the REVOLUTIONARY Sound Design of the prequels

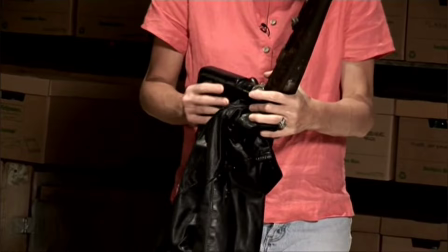722s
For the Foley of Anakin's clothes, they had to give off a more menacing sound, so they went with an old leather jacket, an old rifle, also an old drill for the more mechanical audio,
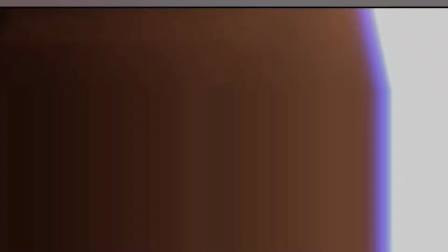734s
which is kind of crazy considering how it's barely present in the final mix, or sometimes it's just completely inaudible altogether.
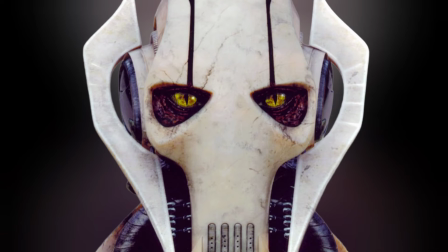741s
For General Grievous's cough, there's actually a pretty famous explanation behind this,
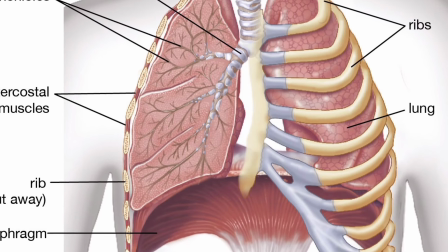745s
where George Lucas had a bad spurt of bronchitis on set, which inspired this cough after him.
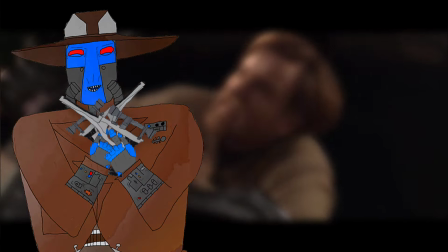751s
And I like to imagine George coughing like Grievous around set for a few days. Bless his heart.
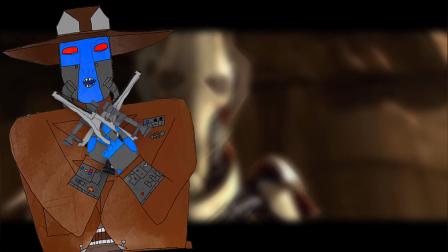757s
Oh, and they actually did use his coughs as they're recording in the film, which means that yes, this is always George coughing here,
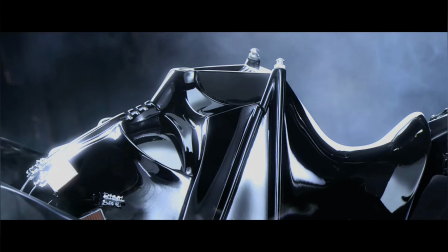764s
and they also had to go back and change the 2D Clone Wars by adding this moment with Mace here at the end. So from what I'm reading, apparently General Grievous being a cyborg was actually designed purposefully as foreshadowing for Anakin's turn into Vader at the end of the movie,
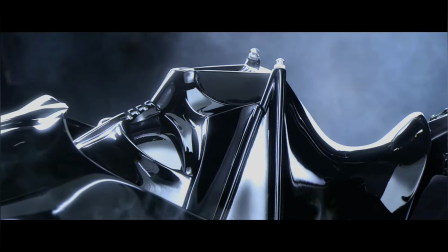780s
which is a pretty subtle but cool detail come to think of it. I mean, I feel like I kind of knew this already.
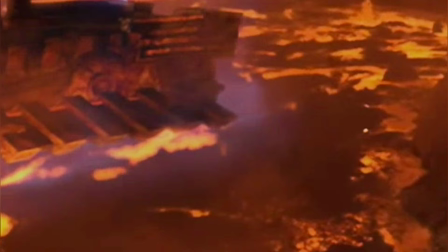785s
I probably read it somewhere.
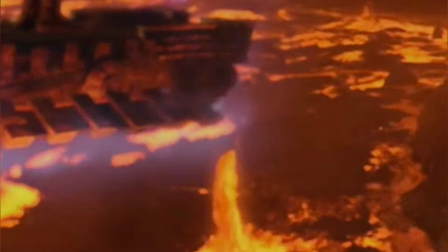787s
For the lava of Mustafar, all of the little poppings and bursts of lava are composed of mortar artillery shells and also flowing liquid water,
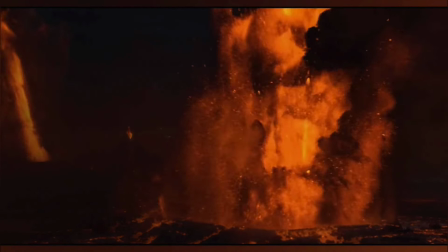795s
whereas the eruptions of volcanoes in the background were from wind and thunder too.
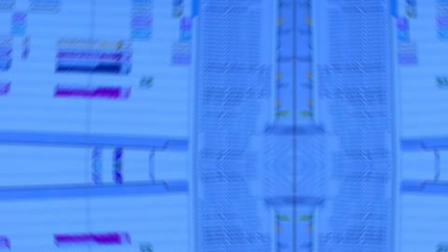800s
Also keep in mind that these, like much of the pre-production on these movies, the sound design by Ben Burt was recorded on Skywalker Ranch, which I'm sure was peaceful but still stressful nonetheless. And note that Ben had help from Tom Myers on this one with cutting up
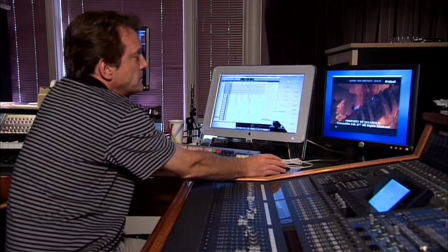817s
and also of course bouncing all of these sounds and score together to make it all work.
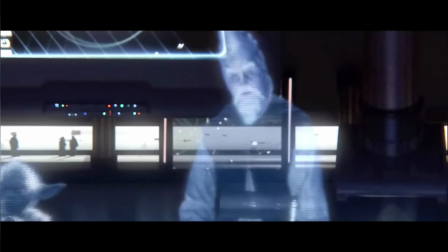822s
Also, many different holograms appear in this episode.
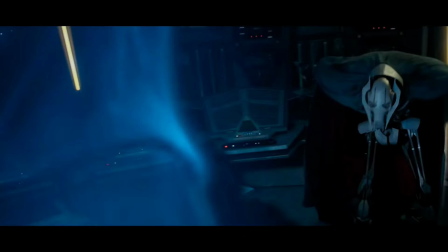825s
Ben states that like the ships, all of the holograms also have their own personalities, with the Sith ones having a darker tone.
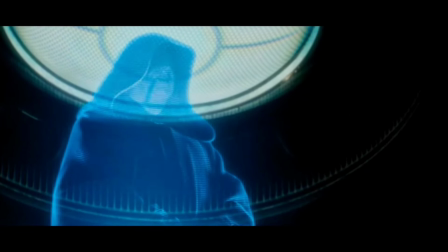833s
Darth Sidious's in particular was specialized for his Sith presence, and even included a very,
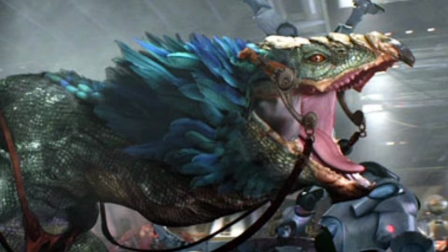839s
very slowed down version of a jet plane firing a Vulcan cannon, which itself is an electronically driven machine gun that fires 100 bullets per second.
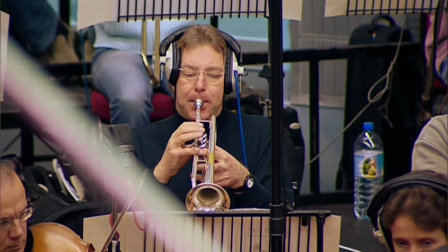850s
So I saw somewhere that Revenge of the Sith kind of got lazy with the sound mixing and that they relied more on the score, but first of all, I completely disagree with that.
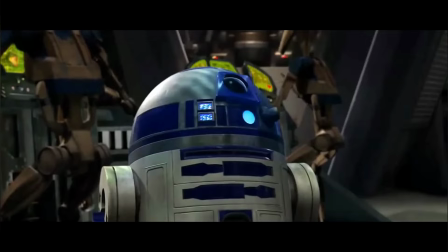858s
I mean, this one has just as many notable effects with like Grievous and the Magna Guards and all that stuff.
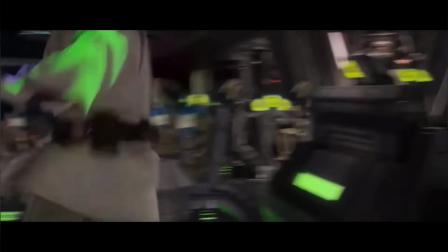864s
I mean, I don't know, this one still has like an excellent sound mix. The
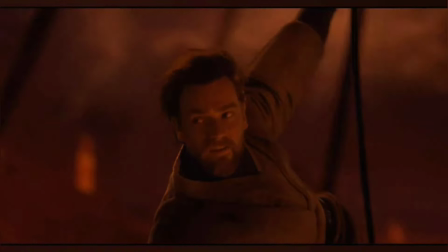869s
only difference is I think this one just focuses a little more on the score in some scenes, like the action scenes,
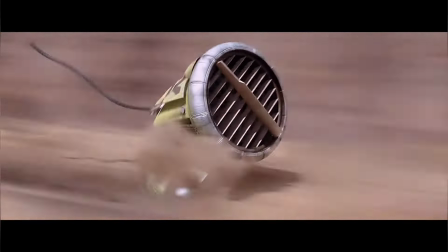875s
rather than on the sound effects like in the pod race or the asteroid chase from the previous two movies.
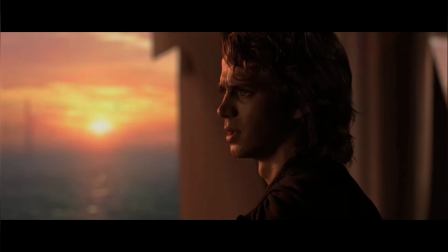881s
This one really focuses on the score because this one is such a tragedy. But anyway, that's it for this video.
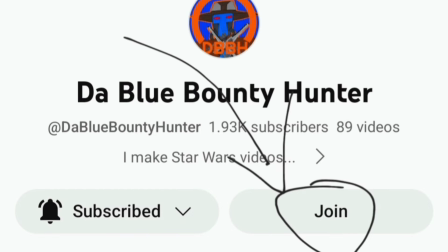887s
You can subscribe if you want to. There's also a join button, which is completely optional, but would truly help me out and the channel if you want to do that.
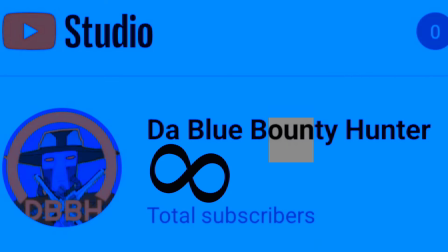895s
We stream almost every Saturday now, so don't miss those. These types of videos come out every Friday at 5 o'clock p.m.
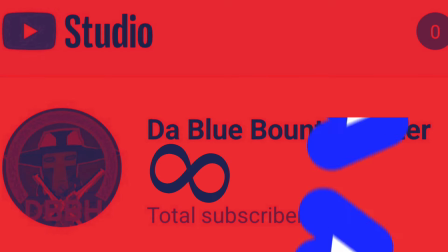903s
Eastern Standard Time, and I also post shorts on Saturday. But yeah, see ya.